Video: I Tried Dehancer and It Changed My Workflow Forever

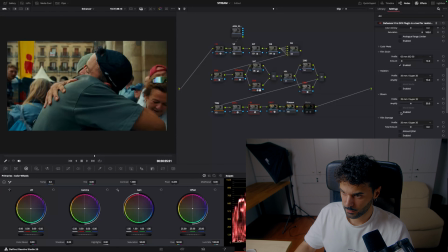750s
I'm gonna add a little bit of bloom, just for the highlights to be a little bit... What bloom does is just take the highest of highlights and then do a little bit of roll off towards the middle tones. So what this does is give that little bit of glow, not too much.
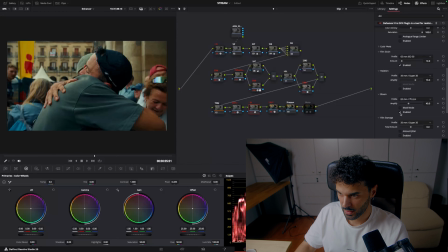767s
So what I want to do is maybe a 65. And you can see how much that does. And of course, this is a very emotional shot, so we want that very emotional, I think, glow applied to it. We're not going to apply any halation here. Yeah, I think it will be too much.
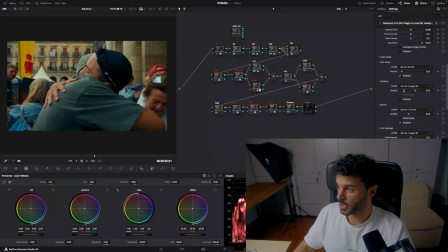785s
But you also have the halation here tool, which again has 8, 16, 35, and 65mm scans, and is very close to what would be originally inside of an analog film. So now what we want to do is, I think here what we want to do is
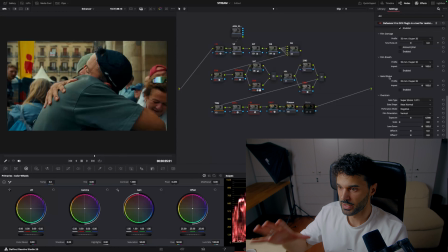806s
isolate the subjects here to really give that emphasis in like this hug that is happening right in front of us. So what we're gonna do is put a gate here,
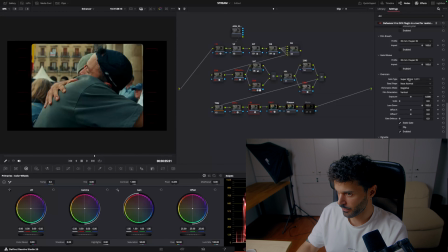819s
and I think Super 35 is exactly what we want. What we want to do is take away the perforation. So the perforation is these things right here, which you can give it a little bit of exposure.
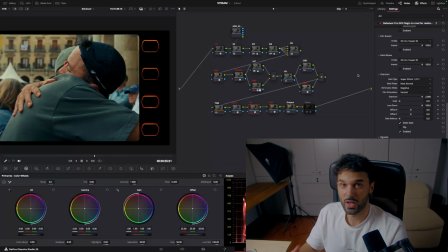833s
You can see it is the perforation that you would have in film, is what basically the camera would use to roll the film and to progress the shot.
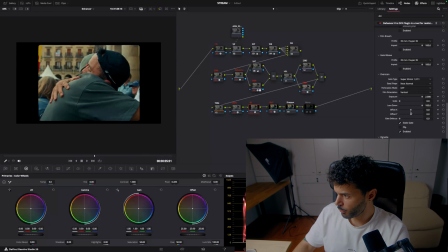844s
But we don't want that as of right now. I think we're gonna offset in the X axis, so it's very much in the center, and then you can just see.
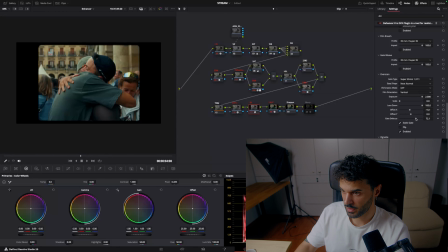860s
I think what we want to do here is defocus the gate. And there you go.
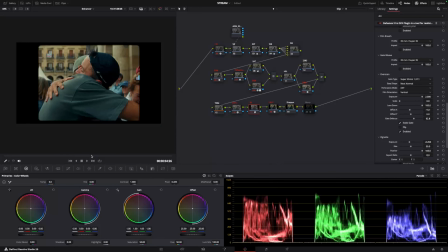867s
You can see from log to finish in just a couple of steps. You have that very analog look with Dehancer. So let's go into another shot.
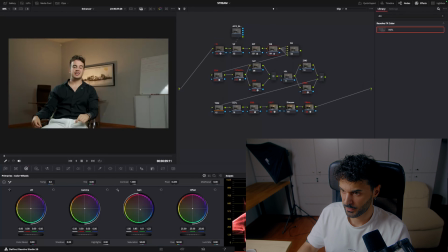879s
Let's go to an inside one. And as you can see, we're going to find a hero shot. Here what I have done is basically I made the look beforehand. I just wanted to show you the node tree, but I made the look beforehand, which I'm going to show you right now, which is this one.
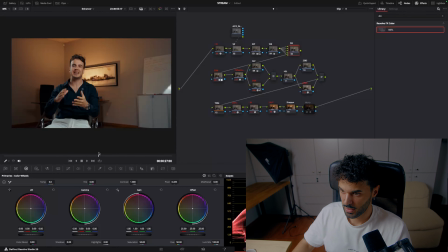897s
So in this one, what I did And I'm going to take you a little bit by bit here. What I want to do is, now that I look at it, I just want to take the lightest part and just bring it up by 10.
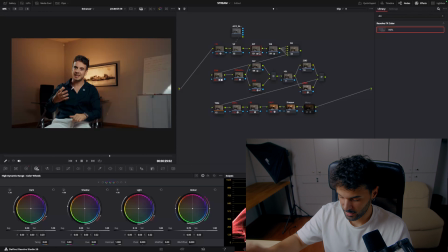913s
So we have a little bit more light inside of or on his face. So what I did is basically use Dehancer here as well. The only thing I did was using the color head as well to bring a little bit of a warmer tone into the shadows, a little bit of a lighter tone into the highlights.
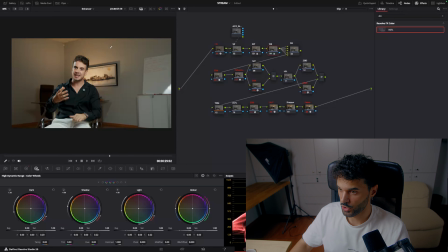932s
And you can see here, if I go from this version, which doesn't have anything applied to it, just exposition and white balance, to this version, you can see how much more of that density and that split toning we have using Dehancer.
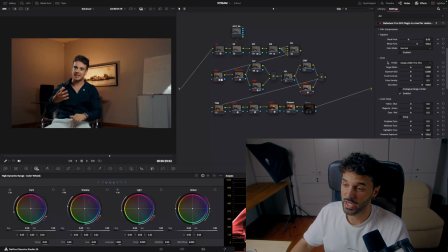948s
So what I did here, I used the print Kodak 2383 to give again that warmer tone that I wanted.
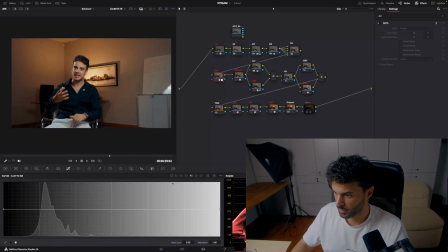957s
And then in the contrast, I just basically pinpoint my
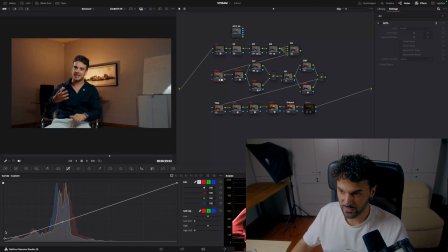963s
mid-gray and then just lifted up my shadows just a tiny bit. Normally what I do is editable splines and then bring it up and then bring this like that. So we still have like that dark shadows, but they're not clipped.
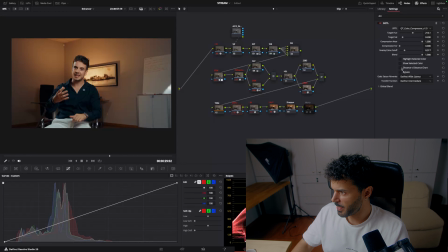979s
I used a little bit of the DCTL just basically for a split toning and a little bit of like, you can see it right here especially, and on his pants, that it just turns blue and it's just a little bit more of that split toning effect.